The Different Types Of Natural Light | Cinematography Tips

Hey, what's happening, everyone? My name is Ryan, and today I wanted to talk about natural light and all the different types of natural light
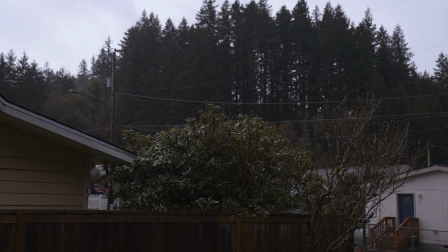and different times of day that you could utilize this light to tell the story in your films. Let's get into it.
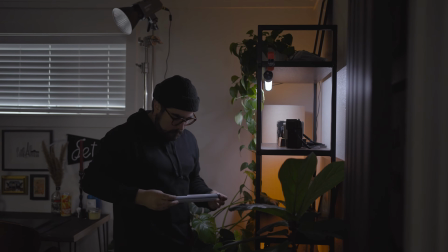Today I wanted to talk about natural light, but not just how you could use it within your film or even how to shape that light,
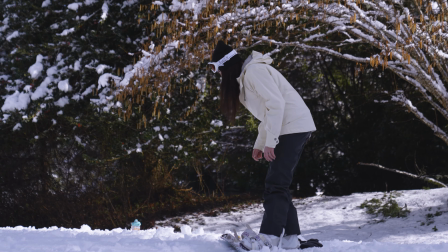but also the different times of day and the different types of light that you get from the beginning of the day to the end of your day and
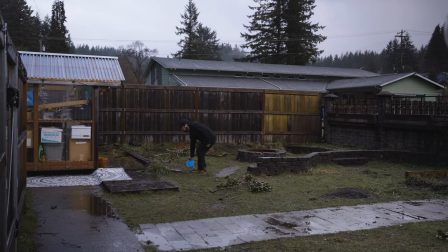how that can affect the mood in your film. This could also help to tell the narrative of your story and really drive that home, so I wanted to talk more about that today.
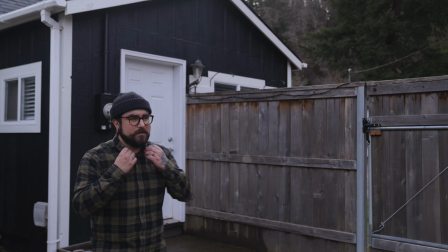I also have a few tips to aid you in your cinematography as you're planning out all of your scenes, so let's get into it. All right, first let's talk about direct sunlight. Direct sunlight is definitely more of an intense style of natural light.
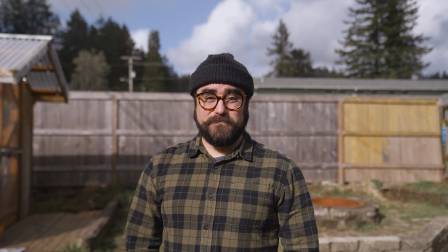On camera, it could create really harsh highlights and harsh shadows in your image.
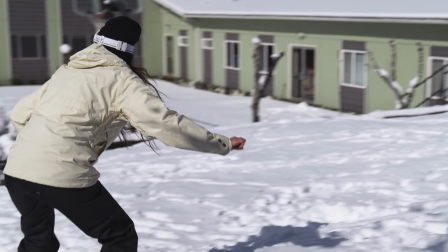This might make it more difficult for you to get a really blended and smooth look. There are a few times where you can utilize this directional light when you're using it as more of a stylistic choice.
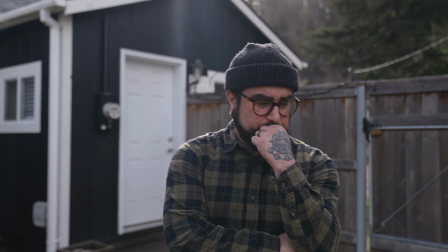So if you were to just face your subject in front of the sunlight, maybe using a matte box and use that as a rim light on your subject.
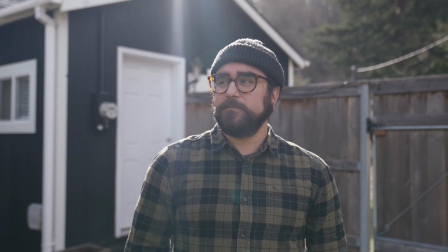This is a really great look and actually one of my favorite styles because it's a really creative way to use directional sunlight and it looks really great on your subject. One more tip here would be to try to avoid high noon.
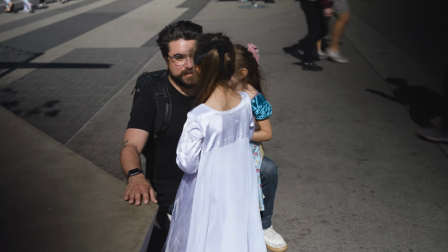High noon is gonna get your sunlight directly above your subject, creating harsh shadows under their eyes, and this could be more of an unflattering style of look if you're trying to create an unsettling scene with your character. But either way, there are different ways that you could use directional light in your scene.
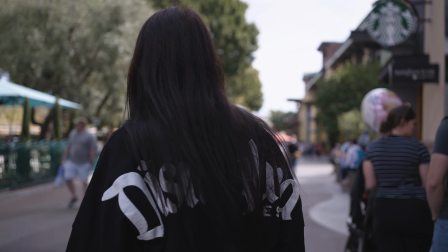You just have to be intentional about it for the point that you're trying to get across in that particular scene.
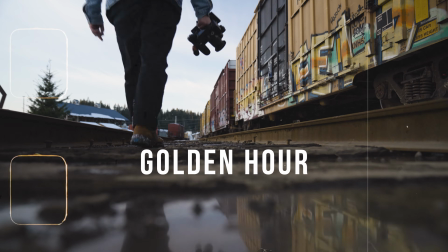All right, let's talk about everyone's favorite, and that is golden hour. And there's a reason for this.
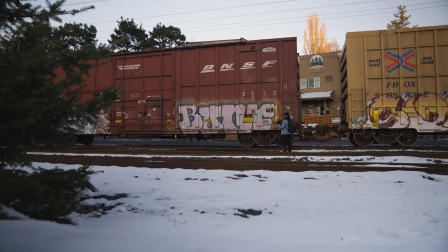It's a very happy and warm style of look, but there are a few things to keep in mind when you're doing this as well.
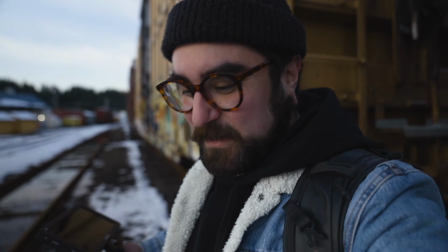So let's get into that. I've been looking for a reason to film these trains for a long time.
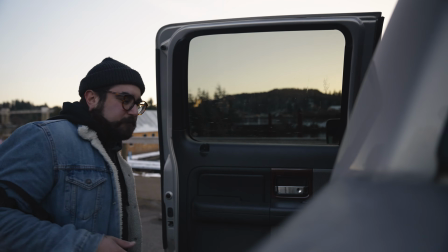When you're getting out and you're shooting in natural light, it's really important to remember there are ways to, bend the light outside to your favor to try and get a cinematic look. And getting outside at this time of day is probably one of the best times that you can get out. Wake up really early and get the sunrise, it's beautiful. But because the sun isn't completely overhead and giving you that unflattering look that you can get with overhead lighting,
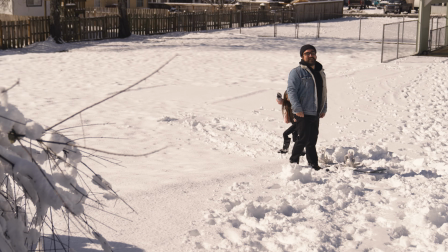you kind of get shadows under places that you don't want them. So really you just want to wait for the light to kind of dip below the horizon or at least go down a little bit lower to get more of a pleasant look. This style of light and this time of day is perfect for filming something outdoors or even getting a silhouette shot like I did in my last video.
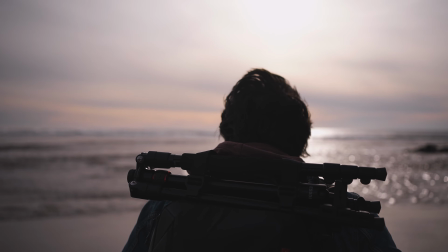Now this style of lighting can be used for a happy moment, or maybe your character is finally getting rest after a really long journey.
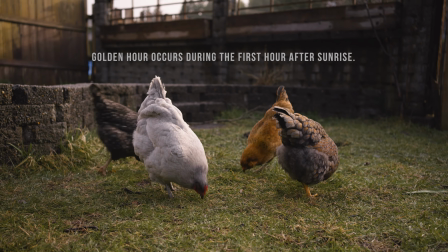Golden hour usually starts 1 hour after the sun has risen and 1 hour right before the sun will set. And on the flip side of that, we have blue hour. Blue hour is actually my favorite time to film, and that starts 1 hour before the sunrise and 1 hour after the sunset.
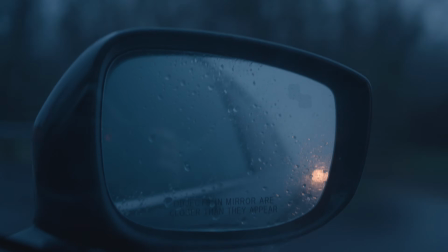This is gonna give you a really nice blue hue and it'll give you a moodier style of an image, which I like personally. This is gonna also give you really rich colors.
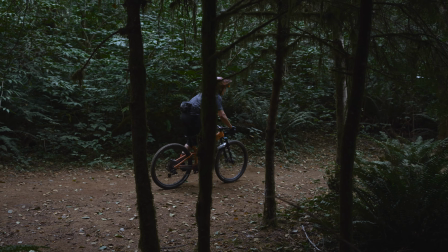So when I'm filming outside, I like to see all the foliage, all the trees and the leaves, that really rich green color. And this is something that I'm constantly trying to pull in all of my videos. You could probably notice it in my background here.
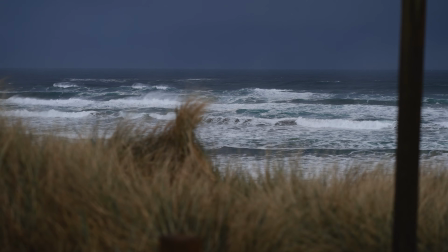This is a great way to pull that out of the scene with your character's performance. It could really drive the story.
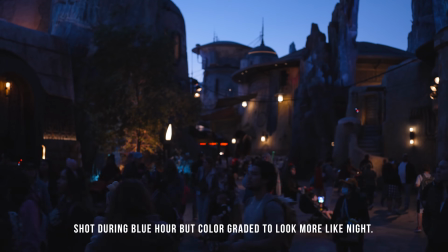This is commonly used for filming night scenes, or maybe you're trying to film a night scene in the city.
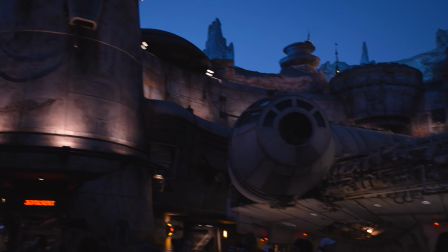This is a great time to do that. I also like using blue hour to emulate golden hour, and that's because it's a time-sensitive style of shot.
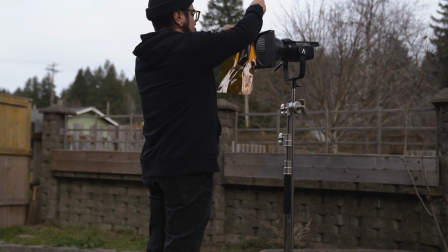You really have to be prepared in pre-production and making sure you're giving yourself a lot of time in the setup before you actually start shooting.
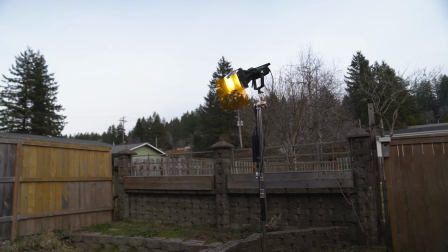But one way to extend this is to emulate your golden hour.
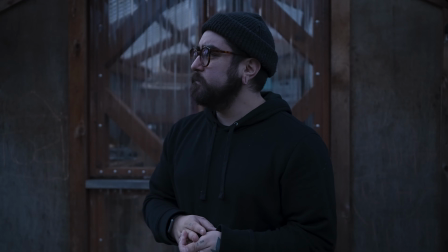Now, I like to do this during blue hour because in my shadows, I get really cool tones, and on my subject, I'm getting really warm tones.
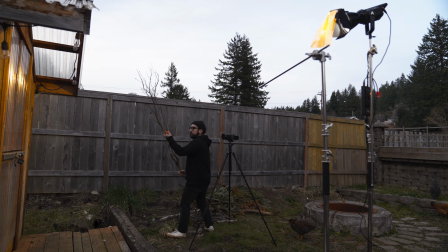Now, I explained all of this in my last 3 one light setups video. You can go and check that out if you like. I'll leave a link in the description below. But this is a really cool technique that I have used personally, and I really love the results.
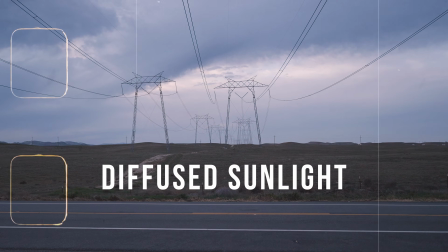All right, so let's talk about diffused sunlight.
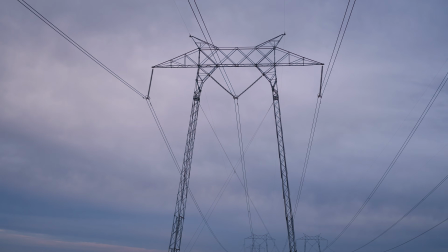Now, this is gonna be when you have lots of cloud cover in the sky, acting as a huge softbox to soften the light on your subject completely.
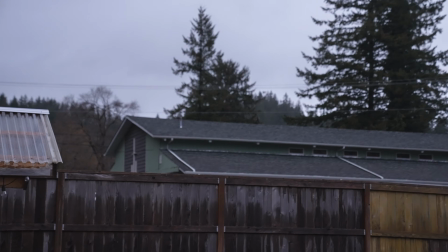This is a really great time to film if you're looking for more of a moodier style as well.
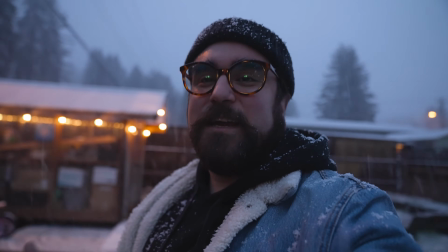But in this case, you really have to be careful of weather. Here are a couple things to look out for when you're filming in cloud cover.
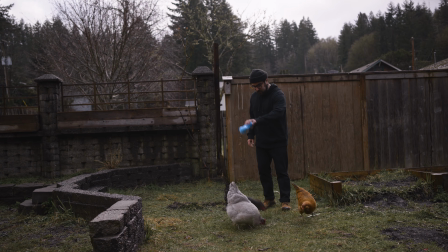One of them is moving clouds. So if you have partial clouds, it's gonna be ever changing in your film, making it inconsistent for your scene. So this is the exact wrong time to shoot your film.
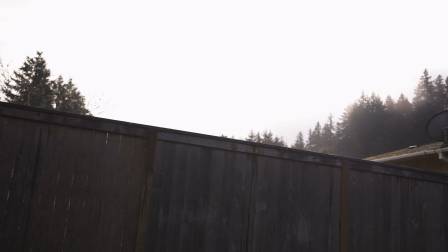The sun is blazing right into my face, as you can see, and it's actually changing right now.
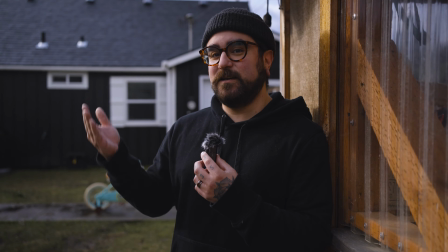If you wait a little while, you'll notice that the clouds are gonna be covering the sun, and it's gonna be covering some of that harshness that's on my face.
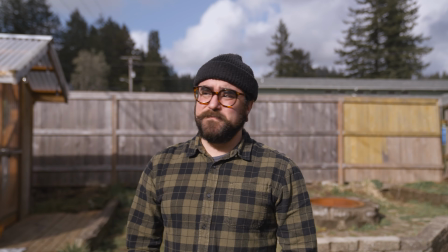The problem with this is that the changing light that you get from this type of day with the clouds moving and covering and uncovering the sun, it becomes inconsistent for your scene. It becomes really hard and harsh to be able to try and film a scene that looks very consistent, making it really hard to control that light.
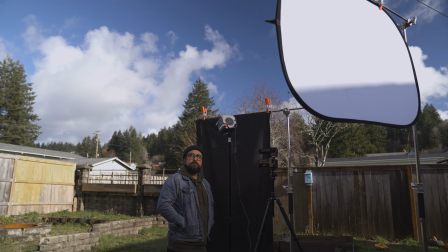Putting up diffusion panels and taking them down and waiting for the clouds to move and things like that can really dig into the time that you have available to shoot your scene.
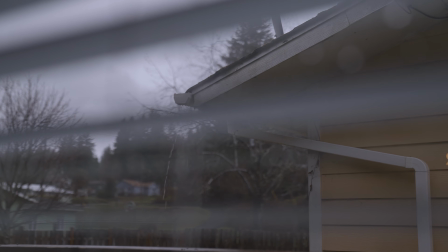Another thing to look out for is rain. Make sure you're looking out for that, and also for high winds.
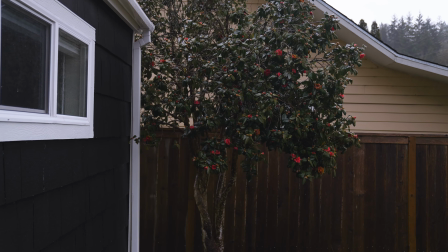If it's really cloudy, that means there's probably a storm or something like that. You want to be aware of what the weather is doing.
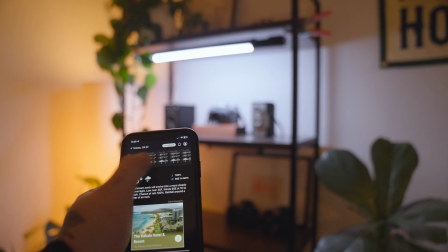What I like to do is use weather apps, and I also have this app that helps me figure out where the sun's gonna be on the time of day that I'm gonna be filming. Simple tools like these will help you to be able to plan ahead of time and make the most out of the time that you're spending filming outside. My goal really for this video is to just really help you to understand natural light and how to utilize that in your films. Being able to understand natural light at its fullest will really help you to be able to drive the narrative of your story to really create something beautiful. So I just want to encourage you to pick up your camera, get outside, and shoot your next scene. And also, if you end up utilizing any of these tips or techniques in your next film, send me a link. I'd love to check that out. Well, that's gonna do it for me, you guys. Thank you so much for joining me in this quick tutorial. If you like this video or you learned something, please click the like button down below. Consider subscribing if you haven't already, and we'll see you in the next one. Laters.